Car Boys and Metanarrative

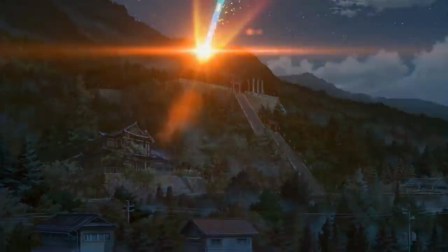0s
The finale of Polygon YouTube series Carboys released last month and completely exploded how I think about what Let's Play series can do.
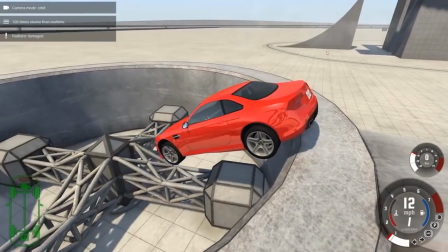7s
What had started as a fairly typical, albeit very funny, Let's Play series had, by the end, turned into something with real narrative and emotional density.
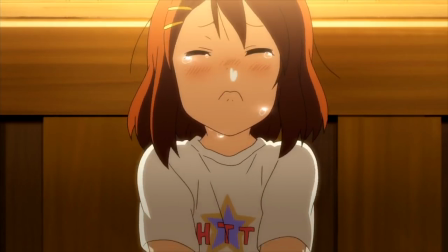15s
Something substantial and engaging enough to bring myself and numerous others who tuned into the finale to tears.
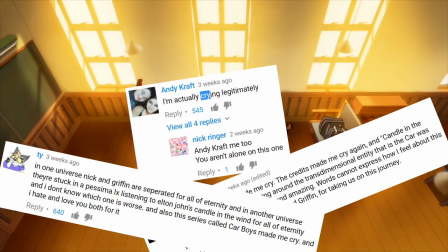21s
Let's take a look at how it got there.
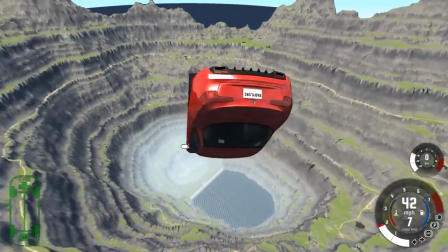27s
Carboys is a video series centered on the vehicle simulation game BeamNG.Drive.
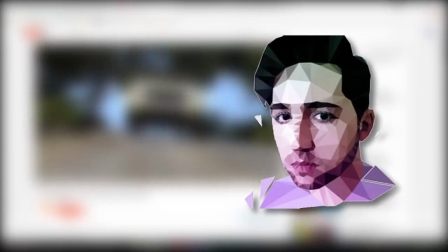32s
While the game was originally meant for hardcore driving sim enthusiasts, hosts Nick Robinson and Griffin McElroy realized that the strikingly robust soft-body physics
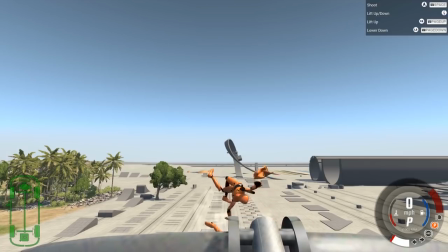40s
engine facilitated some truly bizarre graphical displays when messed with in the right way.
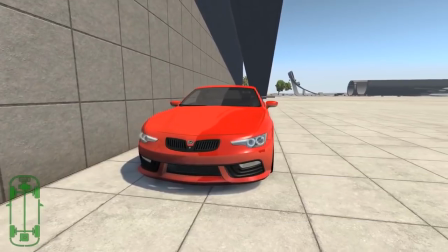45s
The first episode, released in August of 2016, starts off fairly tame with Nick and Griffin crashing trucks and cars,
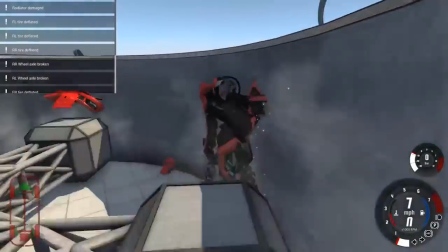51s
but by the end of the episode, they manage to break their vehicle to the point that parts of it become
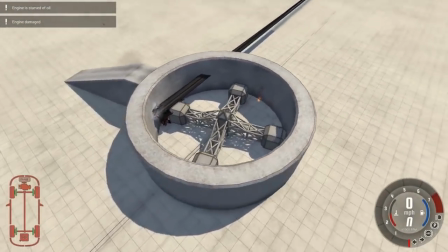57s
infinity-spanning rays of stretched polygon that clip through the ground and reach skyward forever.
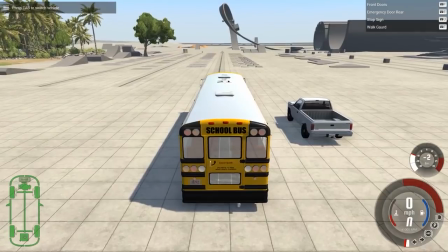62s
Things continue on at a pretty stable pace until Nick and Griffin discover the school bus, which marks the true beginning of Carboys canon with the introduction of Busto.
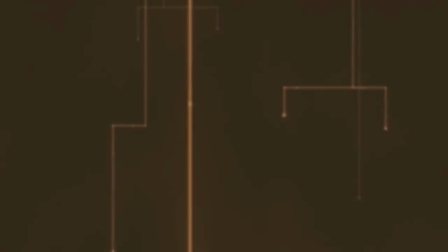70s
The following episodes become a network of recurring characters, concepts, and narrative threads like the Sun Chip's Place, the Ovosphere,
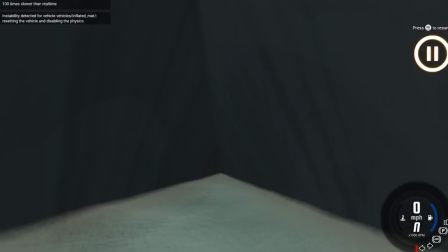78s
Busto 2.0, Ball, and the reality-consuming Blob, all existing in a weird space somewhere between running joke and legitimate narrative canon.
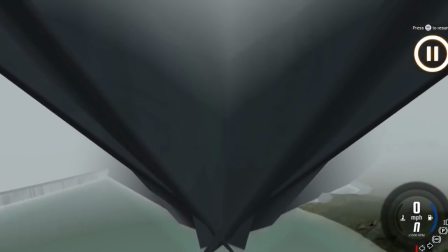86s
This all culminates in what is the only instance of a thematically satisfying conclusion to a Let's Play series that I've ever experienced.
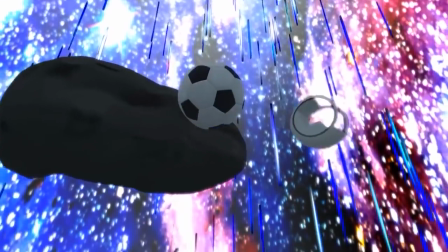93s
Released in mid-May, the final installment of Carboys pulls together all of the disparate running gag-slash-plot threads and delivers a reality-shattering,
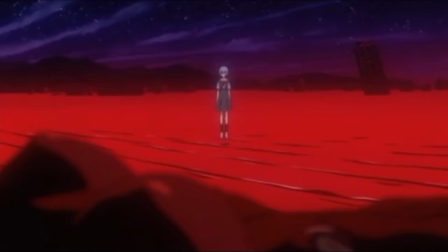100s
emotionally gripping finale that, with the help of some sharp editing and background music choices on Nick's part, reaches truly filmic status.
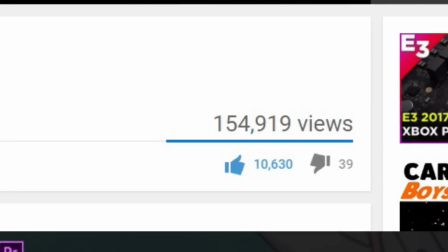108s
This cap to the series was met with a positive reception, the 10,000 plus thumbs up ratings being countered by a paltry 24 thumbs down,
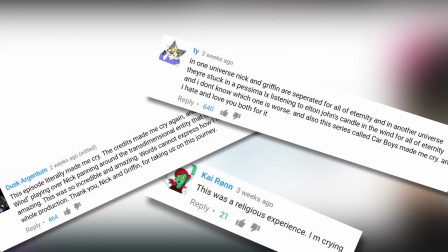115s
and the aforementioned video comments indicating I wasn't alone in my tearful response to the series ending.
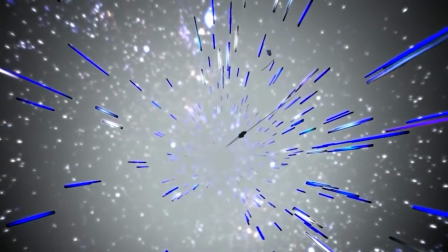121s
I believe that both the comedy and the drama of Carboys is facilitated by its host's knack for both creating and guiding emergent narratives.
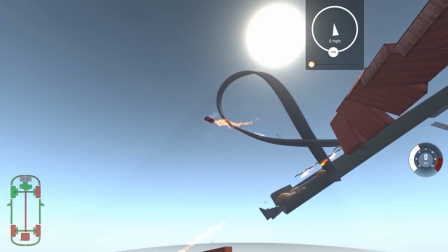131s
In the context of video games, emergent narratives are non-scripted stories that arise from a person interacting with a system of game mechanics and rules.
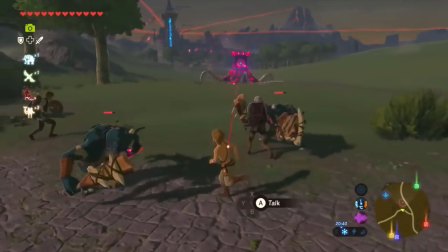138s
Think less story cutscenes and more story you tell your friends about the weird way you managed to kill some moblins in Breath of the Wild.
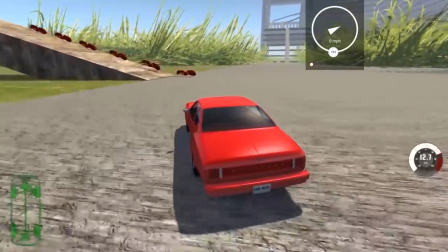146s
BeamNG.Drive is rife with these sorts of narratives, especially when the players are as exploratory as Nick and Griffin.
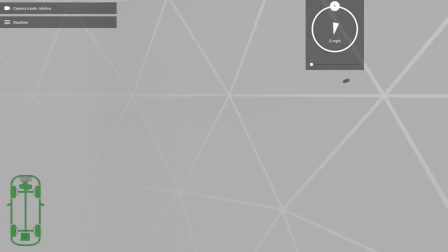153s
What makes Carboys so special, though, is that the hosts aren't content just to make comedic observations and continue on.
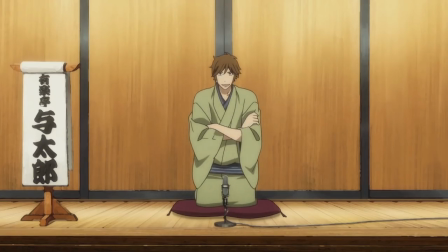159s
At their best, our boys can zero in on something with some deep narrative potential,
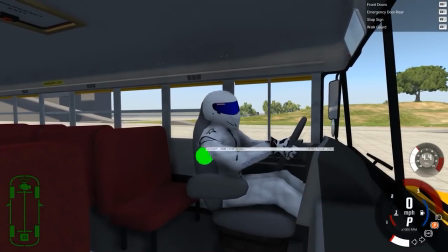163s
a bus model that includes a fully articulated and also stuck to his seat bus driver,
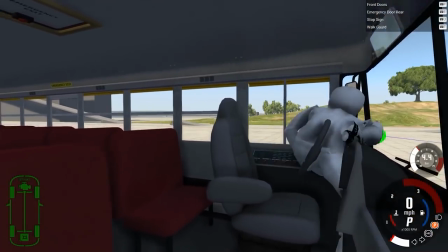168s
for example, and riff on it in a way that simultaneously makes us laugh and builds narrative threads that can be revisited later in
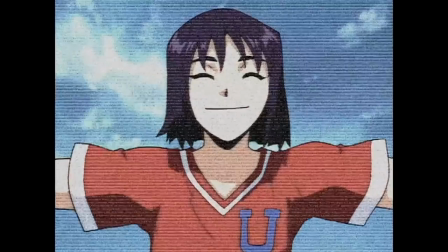175s
the series. This forming and redeployment of story elements is what builds the relatively consistent Carboys canon.
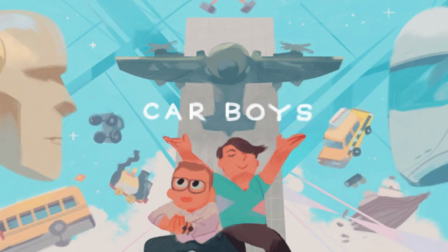182s
It isn't enough to simply find and follow opportunities for narrative. What truly elevates the best moments of the series is Nick's keen sense for audio editing.
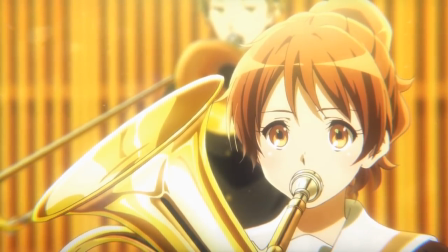194s
Carboys initially had no background music, but early on adopted Clair de Lune to great effect as a de facto theme song.
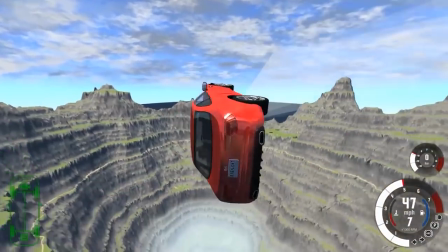201s
The composition's elegant and lilting piano melodies accent lovely segments of slow-motion cars
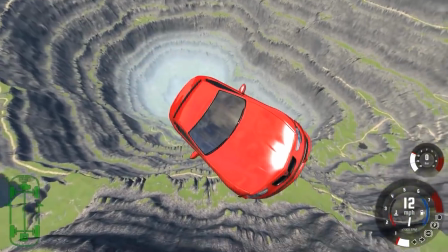206s
sailing through the air and are contrasted to great comedic effect with the subsequent scenes of absolute destruction.
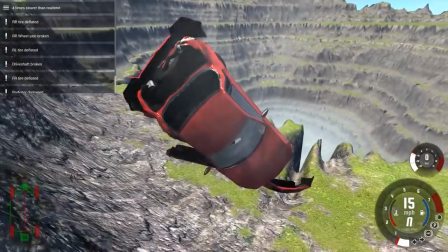212s
Through the series' run, Nick experiments with different musical cues,
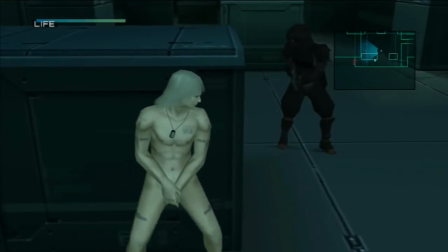215s
using Metal Gear Solid 2's creepy Arsenal gear music to lend an uneasy edge to certain physics-breaking moments, the main theme from American Beauty to add a sort of self-mocking,
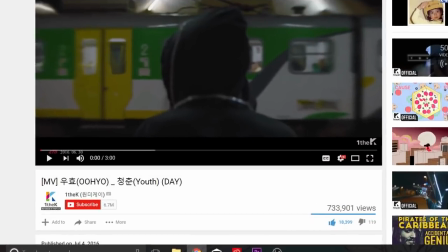225s
sort of sincere sense of awe, and his masterful choice of ending music, which I'll address a bit later on.
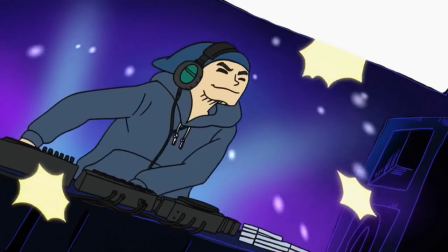230s
There are countless examples of less ostentatious but equally important sound cues throughout the series,
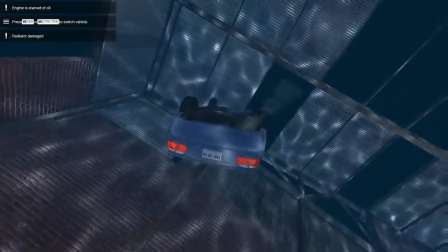236s
like the small but noticeable echo filter put on Nick and Griffin's voices when they go underwater, that build a textured,
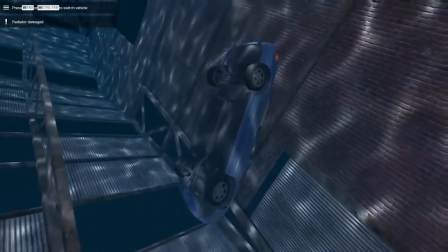242s
convincing world.
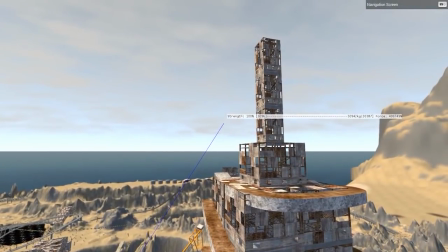243s
This virtuosic juggling of different narrative threads, in-jokes, self-references, and post-production sound layering all coalesce in the final episode.
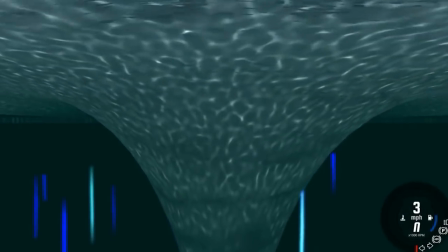255s
After discovering a well-hidden dimension-breaking wormhole in the map they've been exploring for the past few episodes,
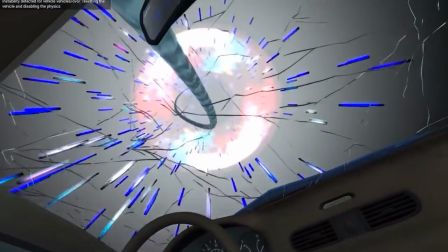261s
Nick and Griffin decide to go down the vortex and try to find some sort of hidden power to defeat the nefarious blob.
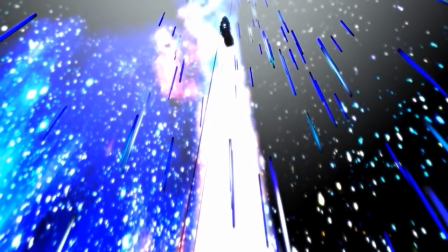267s
They drive their car into the mouth of the wormhole and soon after accidentally spawn the blob right behind them.
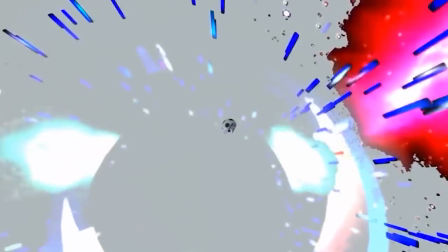272s
What follows is a kaleidoscopic journey through a mind-bending planar expanse of
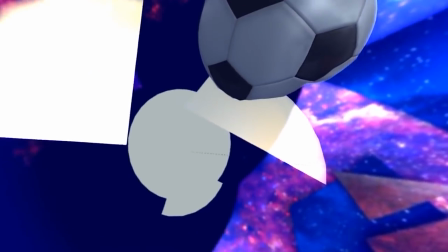277s
low-res textures on top of fractalic polygonal nonsense folding in on itself.
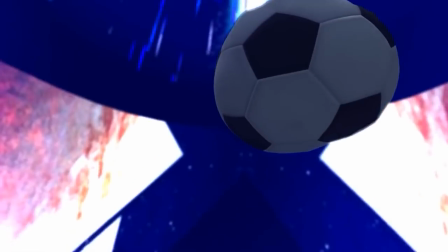282s
Nick and Griffin get a bit quieter and noticeably less jocular here, and the dramatic background music that only a few episodes ago could have been written off as a
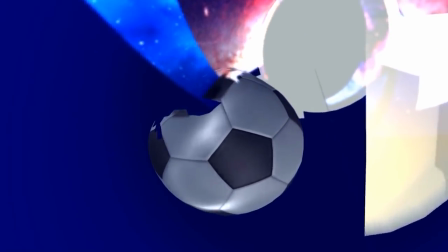291s
winking send-up of self-serious arthouse films now feels resolutely sincere and weirdly appropriate.
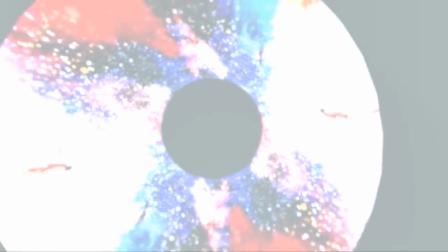297s
After a while of this, the car reaches an endless gray expanse. Griffin says, "Where are you?
Where's Nick? Nick? Nick? Oh god, is it just me? Nick? Nick, are you still in here?"
Which at first feels like a throwaway joke, but then Nick says, "Griffin?
Griffin, can you hear me?"
The screen then fades out and cuts to black, and credits roll as Oyo's sweet, sad song Youth Day acts as the closing theme song.
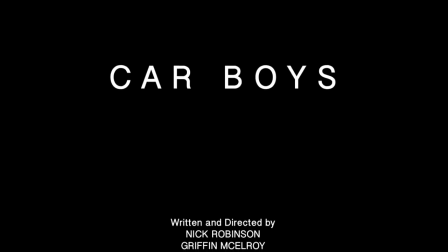324s
We're left without any resolution to what was ostensibly a gag, a sudden, heavy sincerity dropped upon us.
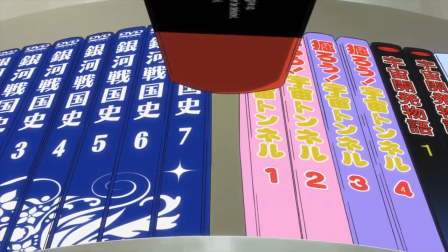331s
This is masterful use of metanarrative.
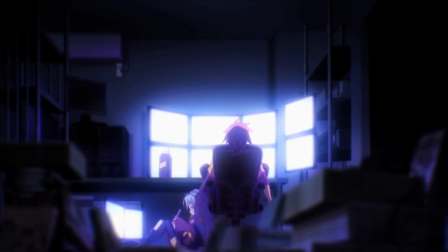334s
The cinematic gesture breaks the main conceit of the series, the idea that Nick and Griffin are two boys sitting at desks and watching a screen.
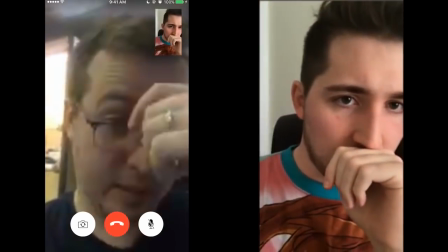341s
They are suddenly textual characters within the reality that they've created and have been commentating over.
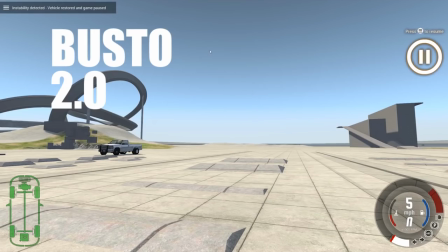346s
All of that reality as well, what up to this point had been a self-consistent network of running jokes hinting towards serious canon,
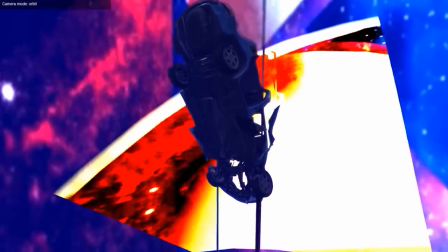353s
crystallizes into real, resonant drama.
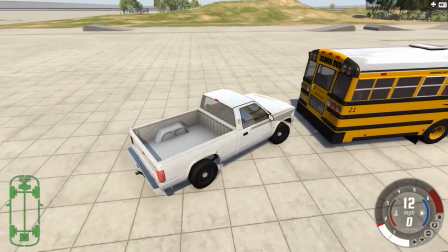356s
And all of the hours you as a viewer have spent watching these doofuses break cars and fight omnipotent crash test dummies,
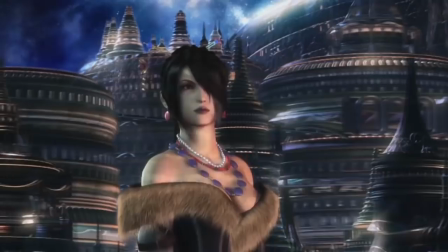362s
the sheer weight of that time bears down on this moment.
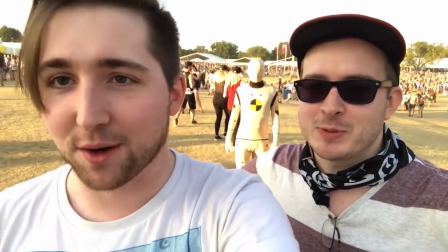366s
These people you've laughed with, who you've shared all of this time with, are suddenly subsumed into the narrative that they created.
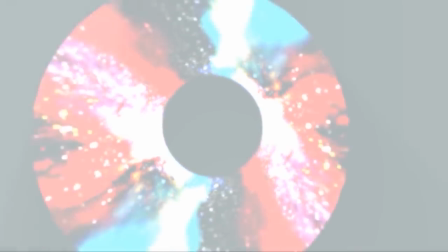372s
And what could have easily been a funny but ephemeral joke about being stuck in a time loop becomes a legitimately terrifying and tragic ending for the two guys we've been hanging out with for the last half year. And yet, this doesn't invalidate the goofiness of the show. Rather, it turns it into a fascinating Schrodinger's cat of genre.
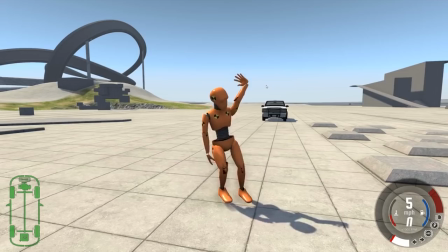390s
Carboys exists in a super state where many of the recurring elements act both as joke and as real weighted piece of narrative information,
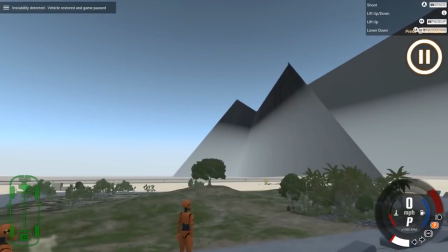398s
forming a series that is at once a joyful, riotous comedy and a meditative,
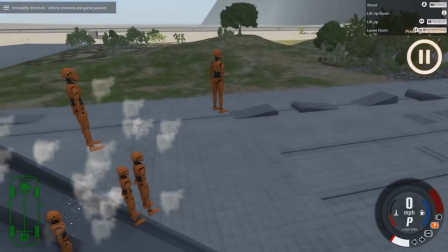402s
melancholic drama.
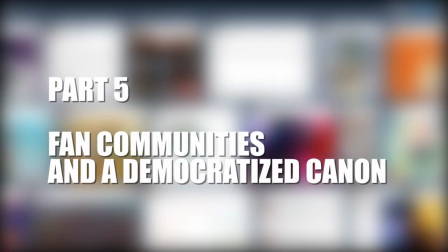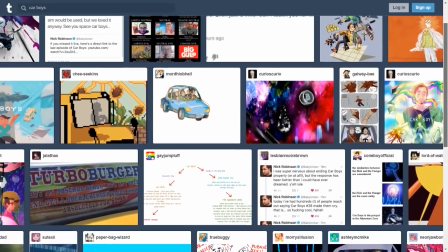409s
Following the final episode, a slew of reactionary videos and fan art made their way onto Tumblr, Twitter, and YouTube.
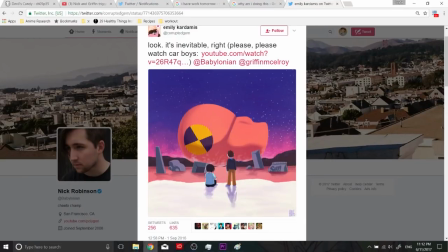415s
A lot of them drew comparison between the Carboys finale and end of Evangelion.
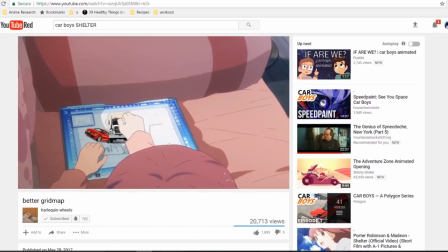419s
There was a surprisingly lovely AMV-style tribute set to Porter Robinson's Shelter, and even a film theory-style story analysis.
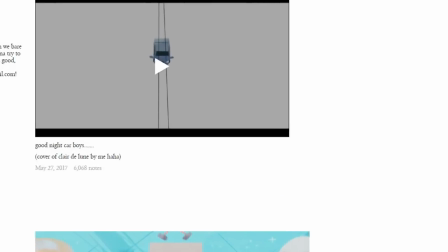426s
But my favorite by far has to be a short animated video created by none other than Louis Zong,
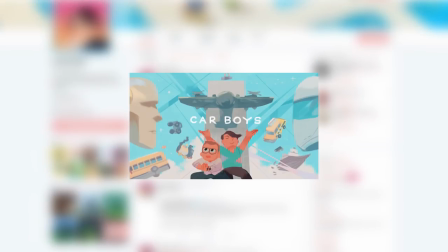432s
the artist behind the title cards that appear in later Carboys episodes.
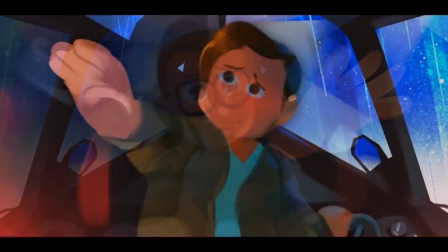436s
Set to Clair de Lune, the animated short depicts, in a soft, rounded style, the last few seconds of the finale.
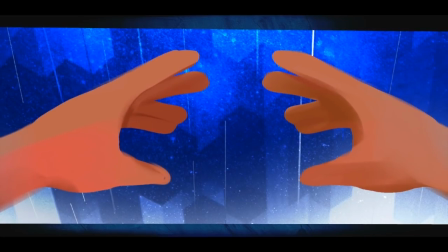443s
Griffin and Nick reach out wordlessly toward one another, and then are temporally and spatially lost to one another.
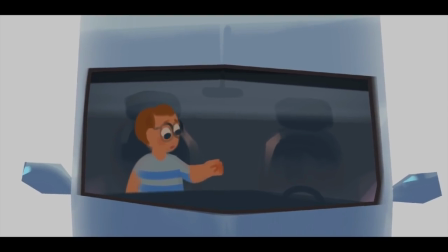449s
I bring up these offerings from the fan community because, well, the fan community largely helped define Carboy canon.
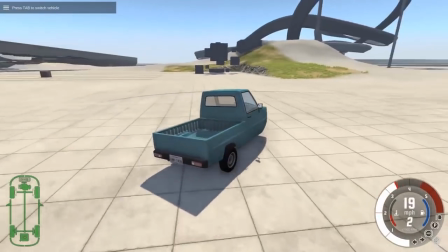455s
Fan suggestions facilitating optimal destruction, comment section and subreddit lore discussions,
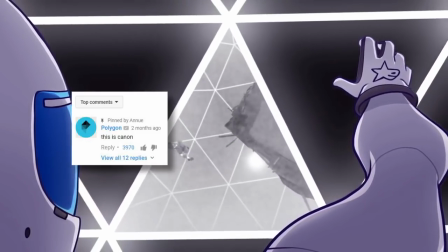460s
even an excellent fan-animated video deemed canon by Polygon and included in the official series playlist.
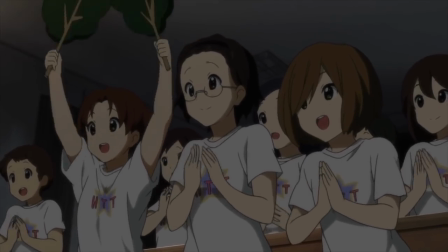466s
There are multiple instances of fans playing an active part in the construction of the Carboys universe.
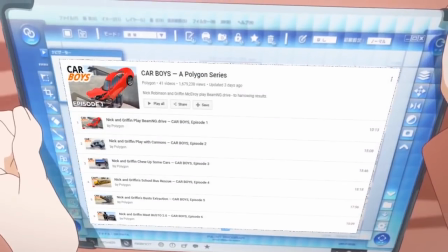471s
In this light, post-series fan contributions wield a certain canonical weight.
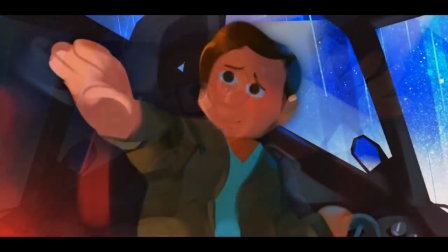475s
Zong's video is affecting not only because it is given meaning by the main series, but because the series is given meaning by it as well.
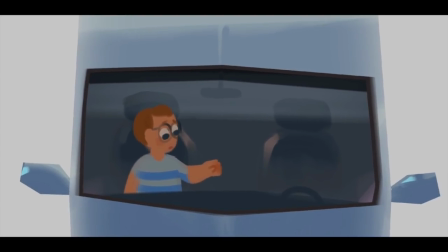482s
The animated short sharpens and interprets the ending of Carboys.